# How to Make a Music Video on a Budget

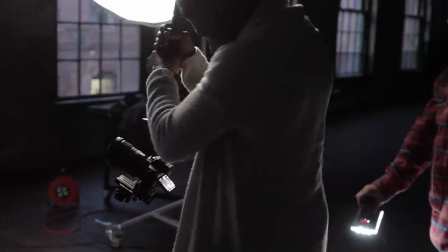(0:00)
How many music videos do you think you've done so far? Ah, man, that's a really good question.
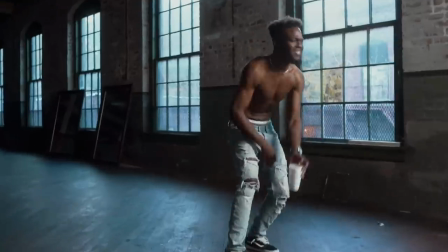(0:05)
I probably made a solid 300 videos. That track is hard.
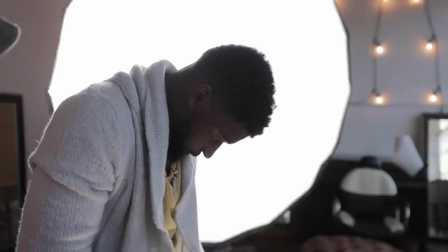What's up, Indy Mogul? Ted here, and welcome back.
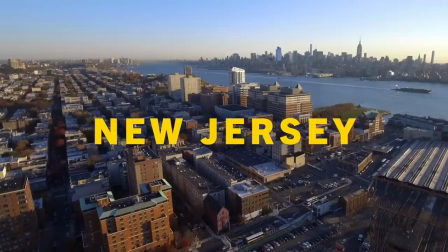(0:22)
Today, we are off to a warehouse in New Jersey to go meet up with my friend YC Imaging and learn how to shoot a music video when you got no budget and no time to prep.
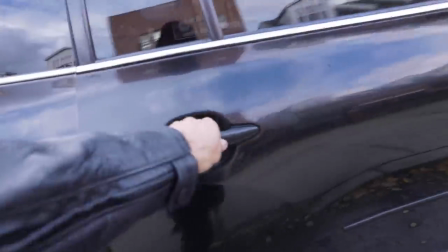(0:31)
Let's do this. Hey, how's it going? So before we get to location, we've also got to go get some gear. We just have our vlog gear, so we don't really have that much.
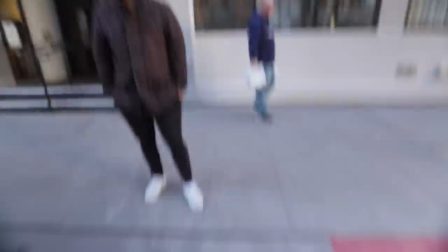(0:43)
So what we're gonna do is we're gonna go visit my friend Minyu. Minyu! Hey, man. What's up?
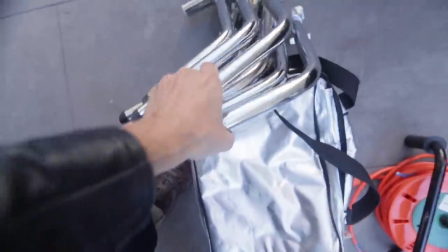(0:48)
How are you, man? For hey, sure. Guys. He's basically gonna bring over whatever gear he's got, and we're gonna see what we can make at the studio.
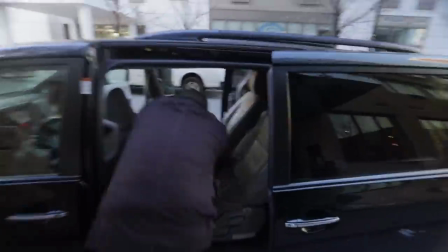(0:53)
All right, let's go. Yeah, let's go shooting.
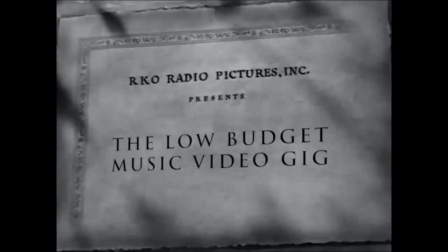(0:59)
So here's a story that you probably already heard before. You're a filmmaker doing your film thing. That is until one day, bang, super talented musician dude enters your life and he's like, hey, you wanna make a music video for me? And you're like, me? And he's like, yeah. And you love his music. And you're about to say yes when here comes the catch. He doesn't have any budget to spend on the video. He's got like $5 and you can't afford to spend all your time making it for free. What do you do? I mean, is it even possible to make anything at all? So, to find out more, I called up my friend Chris from YC Imaging. Yo, Chris! Yo! What's up? What is up, man? How you doing, dude? I'm good. I'm really excited. We're gonna be creating some dope content today, some music video stuff on the fly. Run and gun, king.
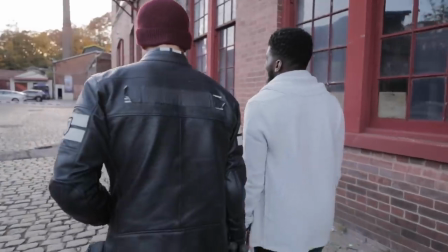(1:48)
Let's do it. Hell yeah. Now, if you don't already know Chris, here's what you gotta know. Chris is a super awesome filmmaker that has made literally hundreds of music videos, both with budgets and without.
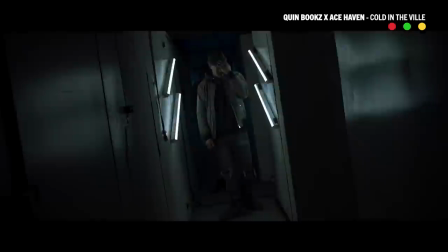(2:00)
So to challenge him, I invited him to meet me in the Garden State to not only talk about how to make music videos look good on a budget, but also to see if we could actually do it. So here's the game. Make a music video with no budget, no prep, no location, and minimal gear. Is it actually possible? And if so, how do you do it
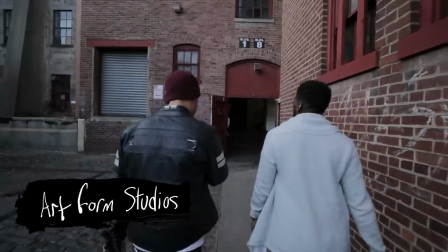(2:17)
right? Now we're gonna be going over a section of our interview with YC, but be sure to check out the full length discussion in the podcast link below. What are your tips then for getting a music video done fast? No prep, no budget, we're just running. First tip would be to maximize the location that you're at. So this can be anything from, say you have one room, just flip in as many different angles that you can in that one room. Bingo. Tip one is to scout your scene for as many different looks that are visually possible in camera. Now, traditionally, a good music video will have anywhere between 3 to 8 different looking sets. Film as many different angles in that one location, or if you have multiple, just maximize it.
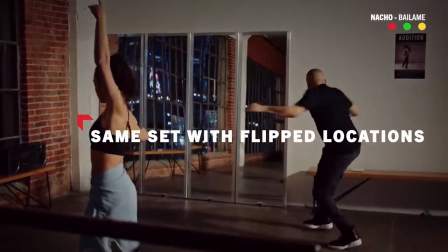(2:51)
Film as much as you can to make it look as interesting as possible, so. Now, there are a million reasons why one location can look better than another, but you're generally looking for two things, leading lines or symmetry.
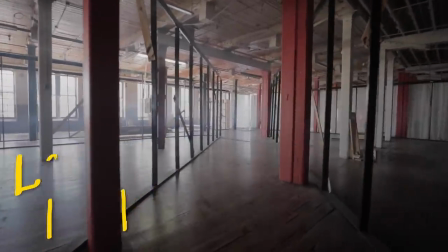(3:02)
Now, leading lines are anything in your frame that creates a natural point of attention. These lines can be created by tables, by chairs, where the wall meets the ceiling,
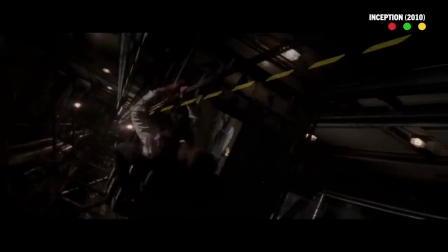(3:11)
literally anything in your composition that guides and tells your audience where they should be looking.
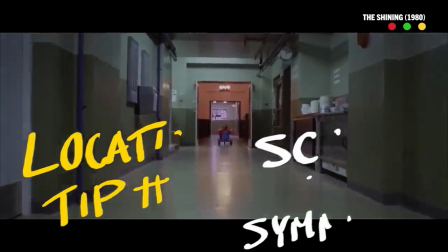(3:16)
Now, symmetry is just what it sounds like. We're talking about balance, Wes Anderson movies, the left looking the same as it does on the right.
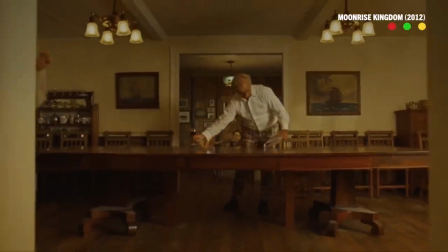(3:24)
And since the world is a crazy, chaotic place, symmetry can be visually stunning.
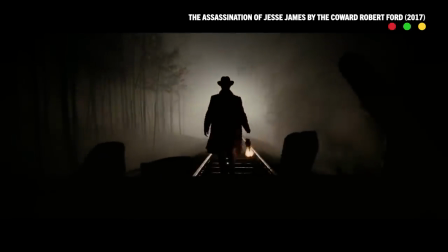(3:29)
In fact, if you do it really well, you can create a picture that looks almost unreal. And in terms of lighting, you have any tips there too? Yeah, man. So I have a couple go-to lighting setups that I do, but one thing that I like to do before I even bust out any sort of lighting is to look at the location and make sure, see if there's any lighting there that I can utilize. Tip one, start with what available light you've got in your scene.
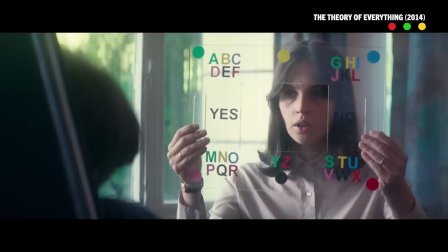(3:51)
If you're indoors, this usually means windows. These will generally be your best bet for fast and soft lighting. I spectate and look at the available light, and from there I'll add in the lights that I need. Maybe I'll need like a backlight or even like a key light to make it look a little bit better, so.